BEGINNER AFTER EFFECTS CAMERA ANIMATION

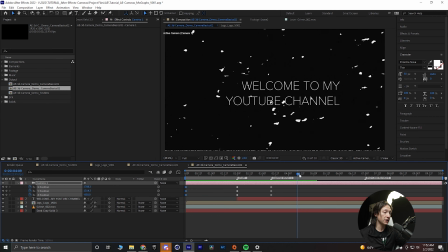4:08 We're dollying backwards, then the text comes on. Then from here, what I can do is I can make a second set of keyframes. So the camera is going to stay static on this for just a moment so we can read it, because legibility is important for design. And then we're going to start animating our camera.
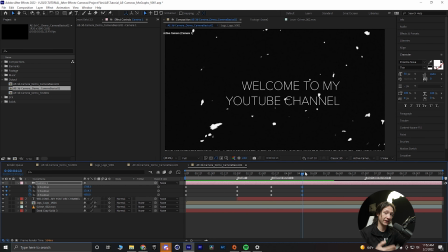4:27 Now, one of my favorite things I like to do with the After Effects camera is use that sort of like handheld mixture with a sort of like robotic look. So what I'm going to do is I'm actually going to move each property individually. So first off, what I'm going to do is I'm going to go forward maybe about 2 seconds.
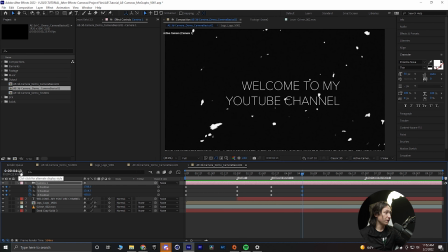4:47 So if I'm at the 4-second and 13 frame mark, I'm just going to move to the 6-second mark here, and I'm going to, with the Alt button held, pan to the left. So everything is moving to the right.
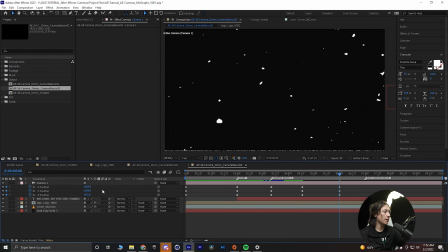5:04 And kind of just set myself up there. You know what? I'm actually going to change the X value to 960. And the reason why is I'm working with a 1920 by 1080 composition. So that will put us directly center of the composition.
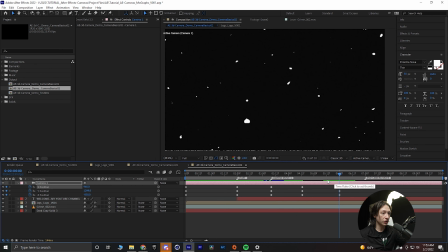5:20 So from here, I'm going to make sure I have keyframes set on all of my properties. I'm going to go forward about another second. And I'm going to set the Y position to 540. Because that is direct center in our 1920 by 1080 composition.
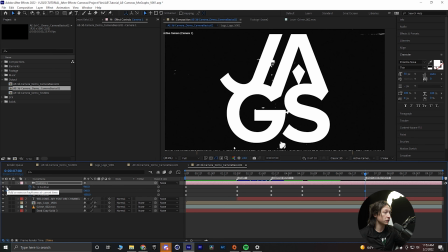5:37 We will hit enter, and then we'll make a keyframe by clicking on the little diamond on the X and Z property. So now our logo is centered. But it is a little big, so I want to go forward maybe another 12 frames, 7 seconds, 13 frames.
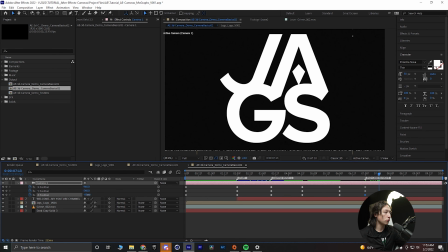5:54 That's fine. And I want to pull my camera back.
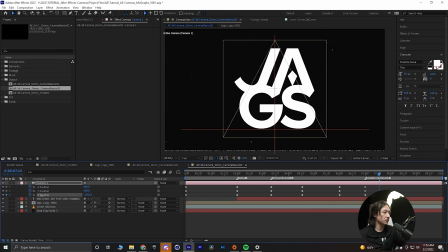5:58 You can also click on the property and slide back your property here,
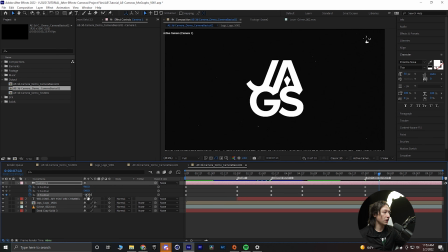6:04 and we can get that sort of composition with our logo center frame. Now, just for my own sanity, what I like to do is click on the keyframe button.
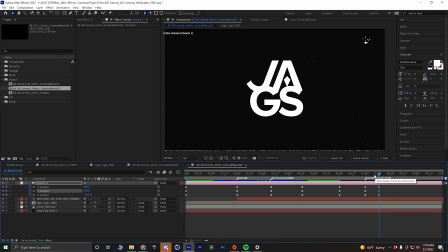6:16 I know there's no animation happening here, but this will allow me to have camera moves in between these keyframes. I guess what I'm trying to say is if I wanted to move from here, I'm not trying to blend other keyframes further or earlier back in time.
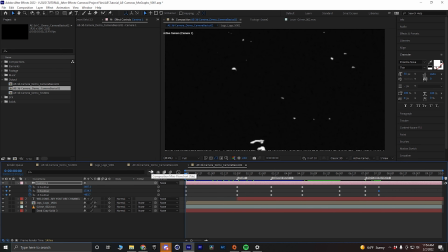6:33 So I know we just went through a lot. Let me play back that animation and we'll take a look at what we have. So camera pulls back, then we stay on it for a second, camera moves, and it comes back to the logo. Now, it does look a little robotic, and there are ways in which you can make this a little bit more visually interesting.
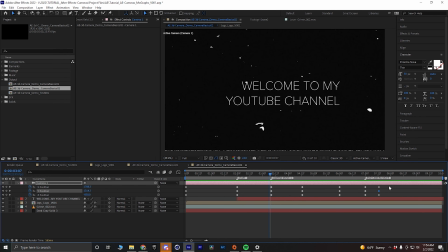6:55 One thing to do is you can actually take all of these keyframes, and you can, if you hold Alt and you select the last keyframe in your selection, you can actually squash these down,
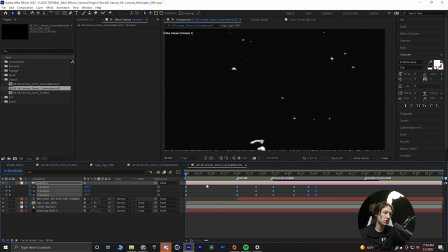7:08 make it a little bit faster. So now, I felt it was a little slow. I can play that, and then
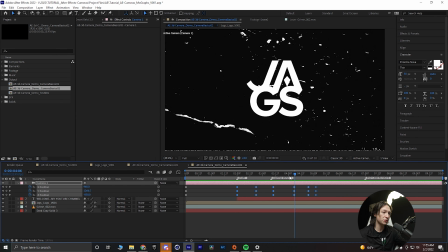7:18 now it has that faster look, just because we brought those keyframes a little bit closer. One more thing we could do to make this feel a little bit more organic is we can hit our F9 button on our keyboard,
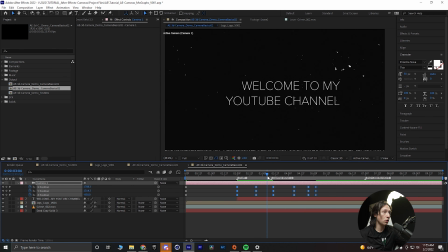7:32 and that will ease all these keyframes, so it won't be such a harsh movement. It'll sort of start slow and then move faster. It'll accelerate and decelerate.
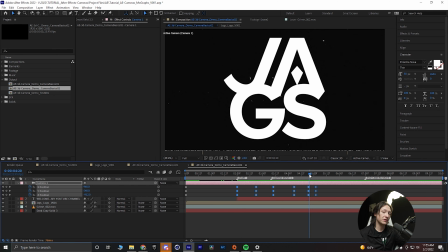7:46 Feels a little bit more natural as opposed to the hard linear keyframes. Now, if you go to your graph editor, you can see the movement and how it sort of eases in and eases out.
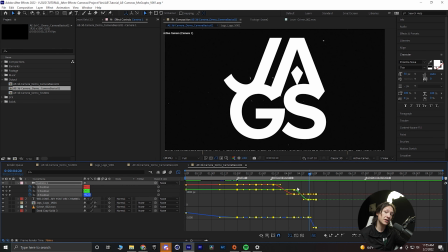7:58 If you check out some of the other videos on my YouTube channel, you'll see some tips on easing, but we'll just keep it very simple there.
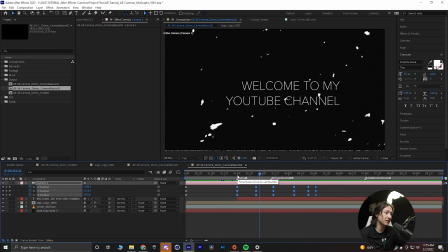8:06 I want to show you one final tip for animating some very basic camera animation, and that is adding some camera shake.